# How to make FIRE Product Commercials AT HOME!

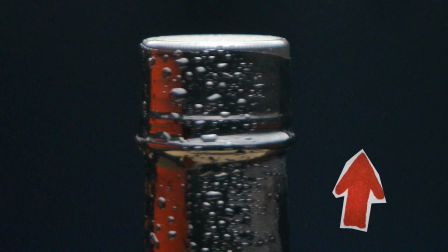For my lighting here, I used a simple one light overhead setup to keep the background dark and moody while making the peppers and bottles stand out. In order to get the objects to spin around, you could just use a Lazy Susan, but I didn't have one,
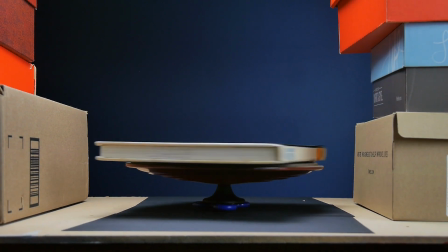so I made a complex spinning apparatus with a slightly broken fidget spinner at the bottom.
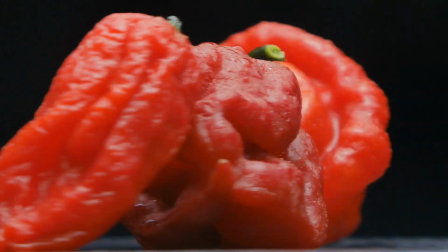Anyways, these shots aren't too complicated. The camera is stationary on a tripod while the objects spin around.
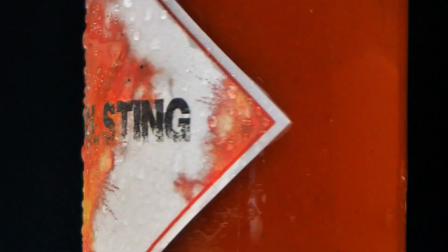And then in post, I used a bunch of speed ramps to transition from shot to shot.
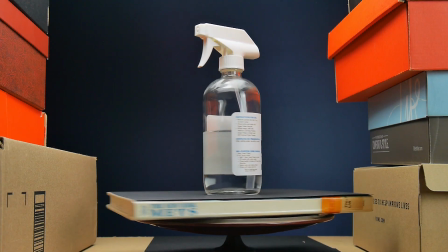What I really like about this technique is that it can be used for almost any product of a fairly small size, and all you need is a tripod and something to spin the objects on. One extra thing you could do to truly make your product videos pop is to add some condensation where it makes sense. For this commercial, I added condensation to the bottle and the peppers in a bunch of the shots by simply mixing them with water. If you're able to use glycerin, that works even better since it sticks to objects more readily, but water works fine as well. Now let's talk about this final little sequence here. For my setup, I went with the same simple overhead lighting, and since I didn't have a black table or tablecloth, I just laid down a bunch of black pieces of paper, and I doubt anyone noticed. Now, there were 4 separate shots that went into this sequence.
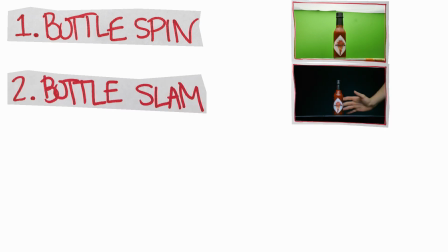The hot sauce bottle spinning round, the bottle being slammed down, some peppers being thrown up, and some smoke.
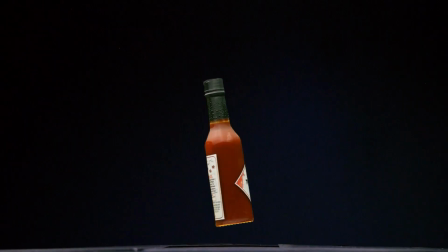Let's start with the spinning bottle shot. In order to go from this to this, I had to go frame by frame, masking out the background so only the bottle remained.
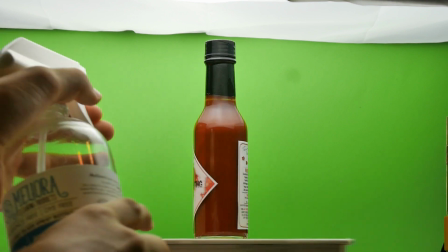As you can see, I attempted to use a green screen for this, but it didn't end up working out, so I just ended up masking around the bottle.
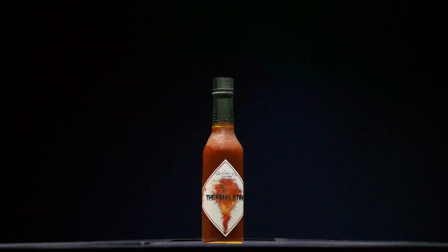Then I put the bottle on the background of the other shots and keyframed in a zoom and rotation to make it look as though the bottle is spinning and flying onto the table.
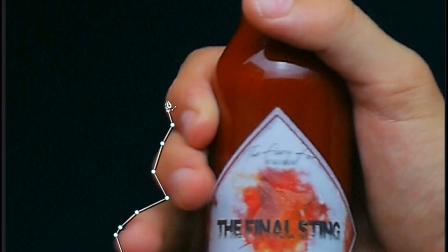For the shot of the bottle slamming down, I did the same process of masking out the background so you could only see the bottle and my hand. I did this because I wanted the peppers and smoke to pop up behind the bottle, and they were in separate shots to the one with the bottle slamming down.
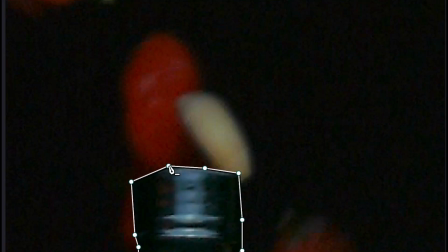When I put those shots behind the one of the bottle slamming down, they're revealed once I mask out the background.
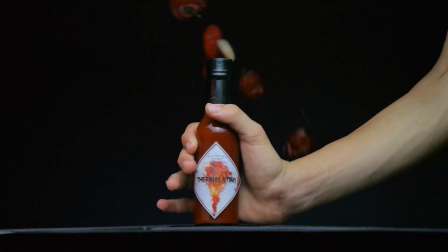The trick here is to keep your lighting and exposure the same throughout all of the different shots, that way they blend together easily and look like they're happening at the same time. Now, this already looks really nice, but I wanted to step it up even further by adding a lightning effect similar to the one at the beginning of the commercial. However, I wasn't able to use the same technique of turning the lights on and off, since I would have to do that for all 4 shots at the same time and match them up together. And even if I did this, it wouldn't look very good because simply flickering the lights doesn't make for a very good lighting effect.
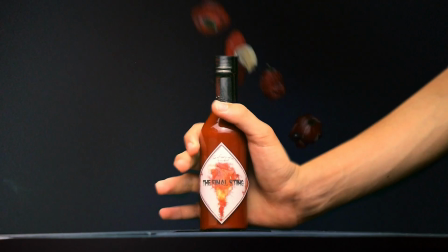So I recreated the effect in post by randomly changing the brightness in different areas at different times. It took a while to make it look natural, but you just have to play around with it and eventually it will look nice. Now, while I don't expect you to replicate this entire sequence exactly,
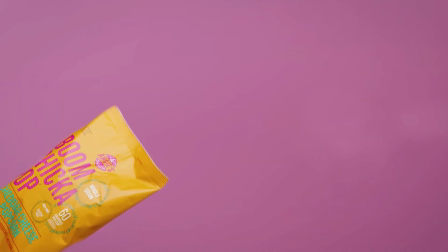there are many creative ways you can use layering and masking to create visually appealing effects like this.
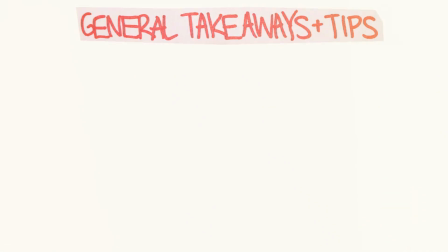And now a few general takeaways and tips for your own commercials. My first tip is to have some sort of story or concept in the ad. You don't just want a montage of interesting shots, there should be some type of underlying story, even if it's really simple.
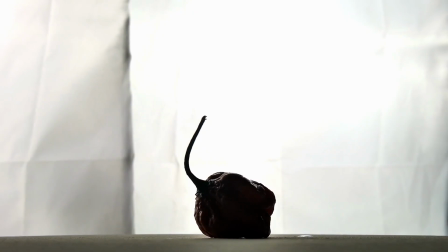For example, in this video, suspense is built at the beginning with the lightning, then we get some shots of the peppers used to make the sauce, then some close-ups of details on the bottle,
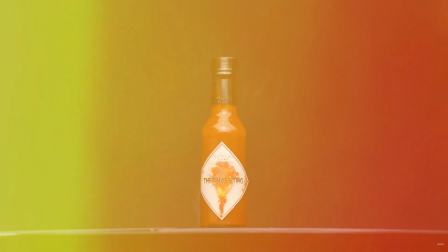and finally, the whole bottle is revealed to us at the end with the last shot. This helps keep the audience engaged and gives them a reason to keep watching your ad. Another tip is to please do not neglect audio. If you can't get your hands on any sound effects and can't record them yourself, it's not the end of the world. But definitely make sure that you're investing plenty of effort into picking a song that fits the mood you're going for, and then editing your footage to fit that song. You might even want to consider picking the song before you film the video, which allows you to shoot with the song in mind.
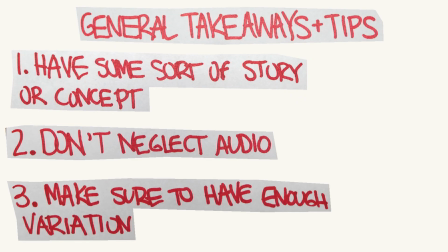My last tip is to make sure that you have enough variation between shots in your ad. Now, this isn't much of a problem if you're shooting, say, a 15-second commercial, but once you get upwards of there, make sure there isn't too much repetition. You don't want every shot to look completely different, but you also don't want every shot to look completely the same.
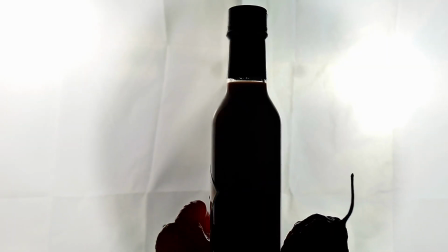When making a 30-second commercial, you may want to shoot in multiple locations or at least with multiple different lighting setups.